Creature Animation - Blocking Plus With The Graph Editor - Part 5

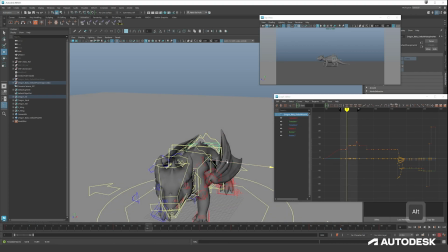So we're going to support on this leg. So we'll have to move a little bit to the left.
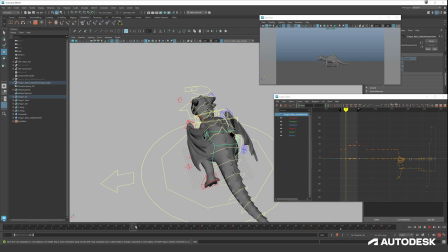But that movement is already like going to the left. But we also need to tilt a little bit.
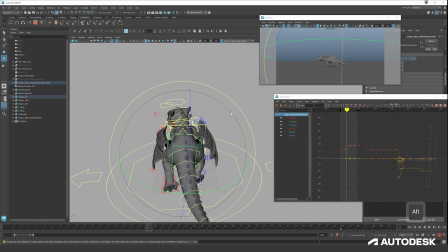So on the back legs, it's gonna be tilting towards the right.
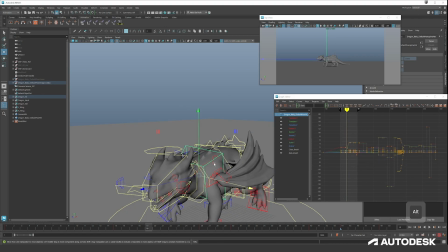Very small bit. And on the front legs, it's gonna be tilting to the left. And now you have supporting movement.
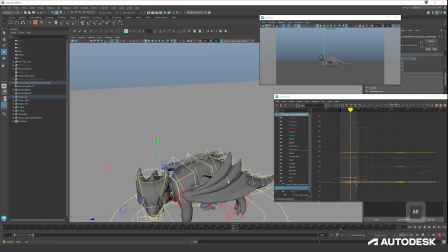So now we can see it's going just up and down, our dragging between 26 and 30.
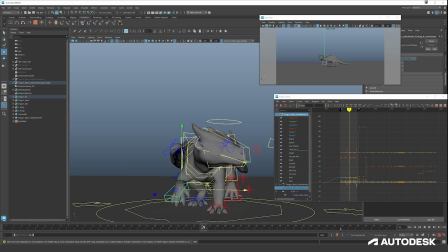That's because the rotation movement is finished already. Not to worry. It just means we have to remove or adjust the rotation on this one, or adjust on the 30.
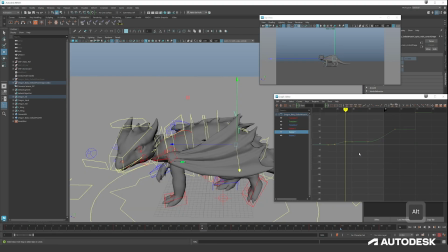So let's have a look into our rotation. So here it ends, so we can just remove this one.
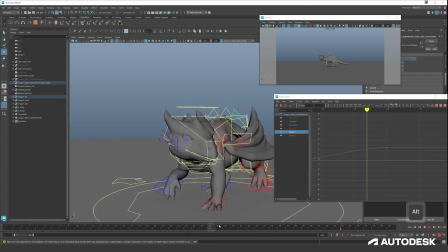Now we have going up and down, but we're still rotating up and down in one movement. And now we've done the body for most part, but we must not forget the head. So take the head controller, go down, and here we're going up.
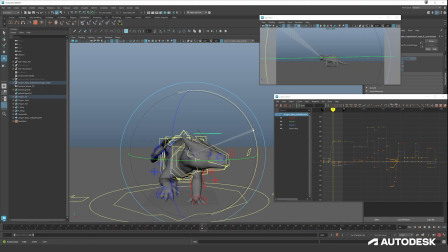And same thing, let's remove the rotation in the Y here. You see, now we can really feel the head going down, up, down, and rest.
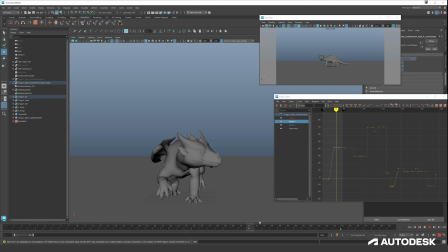Okay, now it feels like it's stopping very harshly. That's because we will need to introduce some move and holds.
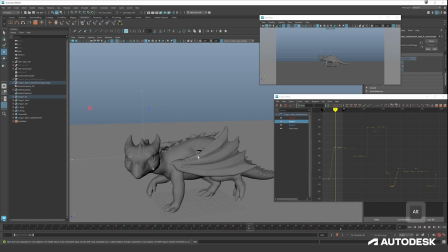Move and holds are actually just a continuous movement of the previous key.
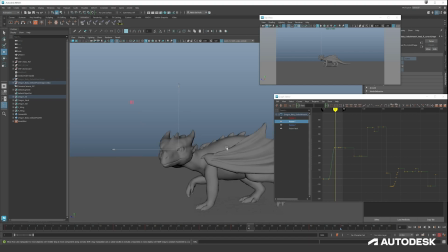Good example. is, for example, here, this movement of the going up and down, right? So we're going down. I didn't introduce an up yet.
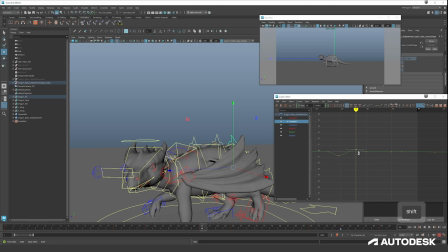Do a small up. I did the up with the rotation, now I remember, but we can also do it with translate a little bit. Yeah. And then here we have our key 30 and our key 40 being on the same line.
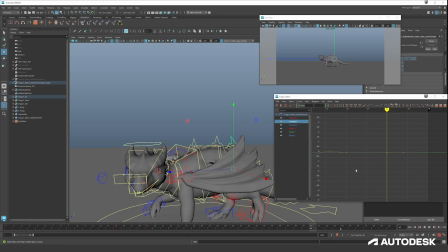So a move and hold is actually doing a small continuous movement. So now we have our key 30, but you can see the small movement going into 40.
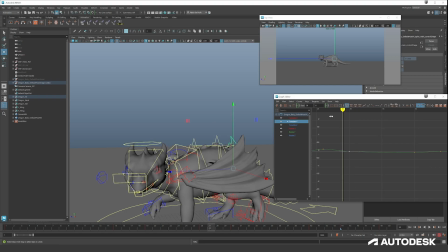So that's something that we should do. So we have a really nice slow ease out of the pose. So this is a way to keep your character alive, but also keep holding a certain pose that you want to keep.
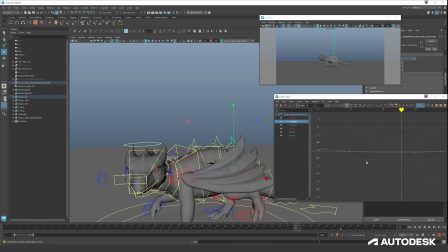Since animation is all about appeal, we need to have appealing poses, but we don't want them to be floating around all the time. And to prevent floating, we will introduce move and holds. So where you will hold the pose, but keep the
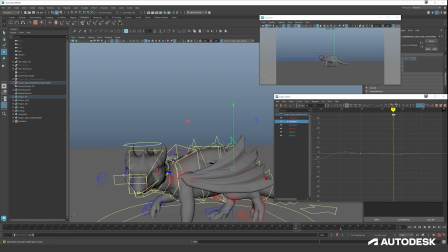character alive by adding some smoothed out, eased out movements of the holded pose, and also you can add some layers of like breathing and that kind of stuff to really like keep it alive.
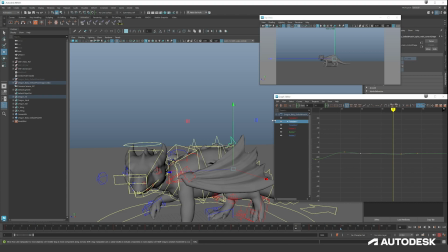But for now we will just put move and holds, and breathing we can add later on in our animation.
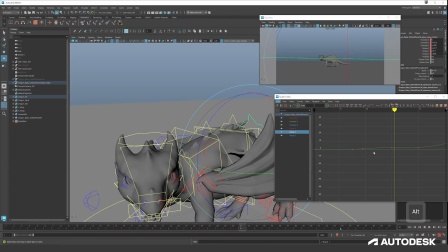We have a small continuous Y movement, as we can see here, and here we can put our move and hold. See, the value is the same, so we'll slightly push this up.
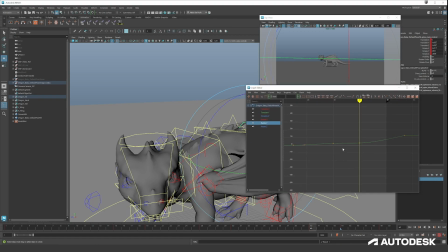What also is not super important, but something you can do, is flatten out this tangent. So the reason we flatten this a bit is so we don't have like a continuous ease out and it directly floats into the next one.
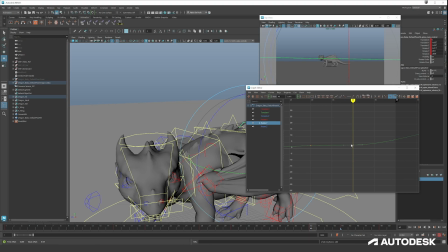So here we have, because we flat it out, we have like a flat point, and then the next movement starts. So it doesn't float into the third key. So it's 1, 2, where it flattens out, and then we have the third key.